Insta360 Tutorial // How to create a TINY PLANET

This is the Insta360 X3 and in this video I'm going to give you my top tips for capturing one of the most iconic 360 shots, the tiny planet.
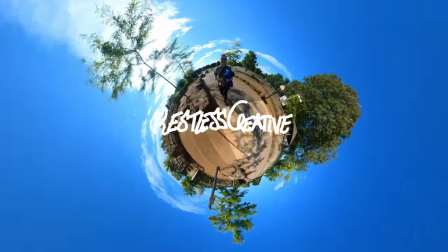So the first thing you want to make sure of when shooting a tiny planet is you've got the right location. You want to choose somewhere where there's plenty of open space around you. If you look at this shot of George and me walking down a high street in Nice,
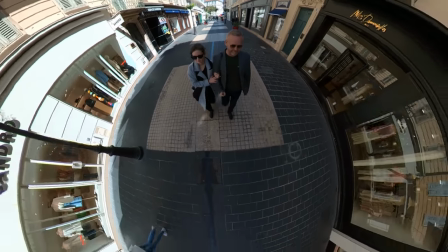0:31 when we go into tiny planet it looks cool but it hasn't really got the tiny planet effect because we've got these buildings quite close to us whereas this shot of george and me walking along the promenade
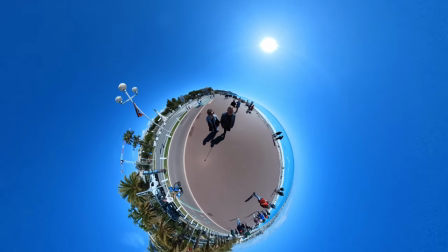0:41 d'anglais looks fantastic as a tiny planet we've got the sea on one side we've got plenty of open space around
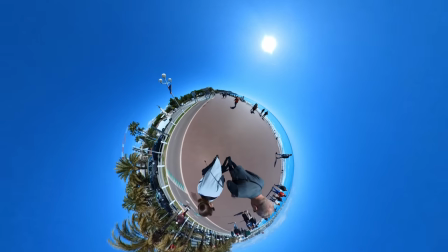0:47 us and we've even got these cool palm trees on the other side and the sky all the way around okay so the first thing we need to do to film the tiny planet is fully extend the invisible selfie stick tiny planet works best when you hold the camera about head height and you're just going to hold
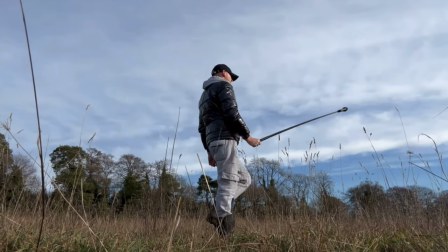1:00 it out in front of yourself and walk along like this hit record and film for about 30 seconds to a minute depending on how long you want the clip to be. So once we've captured our footage we're going to jump into the Insta360 app. Now this is absolutely fantastic.
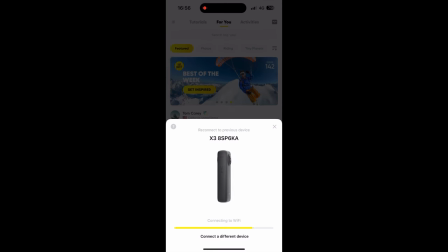1:11 It connects your phone via Bluetooth so no cables.
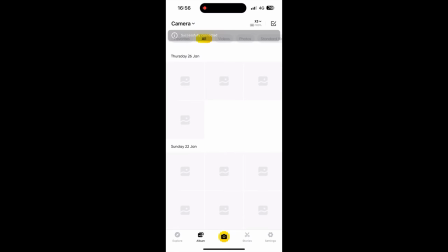1:14 You don't need to download the footage from the X3 and any keyframes that you make, any changes you make are all completely non-destructive.
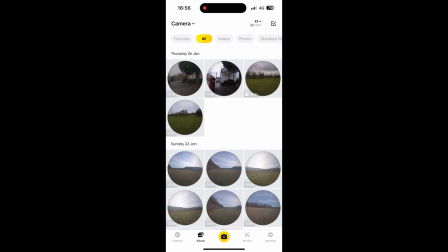1:20 So you can just keep repurposing the same clip which is the most awesome thing about shooting 360 footage.
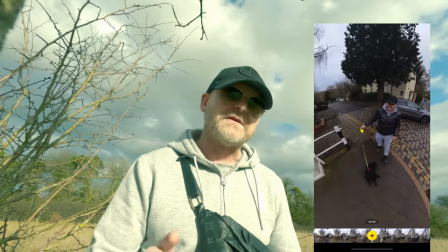1:25 So once in the Insta360 app we can change the camera angle by just swiping our finger along the screen like this and to create the tiny planet effect just
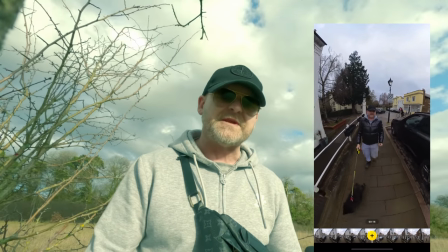1:32 get yourself centered in the frame and then just pinch the screen like this to zoom out and you can tap to create a keyframe
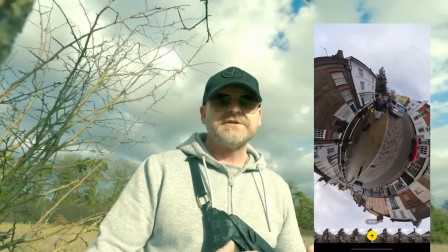1:38 there and this is what I said earlier about choosing the right location this footage of me walking down this high street looks cool but the buildings are really close so let's use this footage of me walking lunar through this park so straight away we're going to do the same thing again just pinch
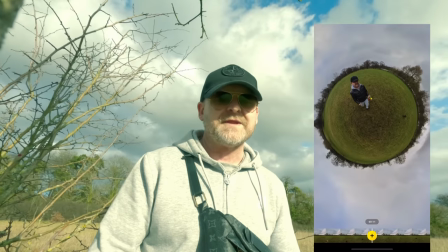1:52 on the screen to zoom out create the tiny planet like this and as you can see that looks a lot better.
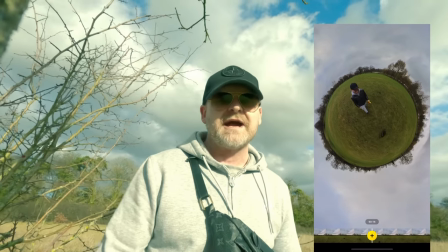1:57 We've got open space all around, we've got sky all the way around the tiny planet, looks really cool. So it's as simple as that to actually create a tiny planet effect and once you get used to it you can start getting creative with your tiny planets like this.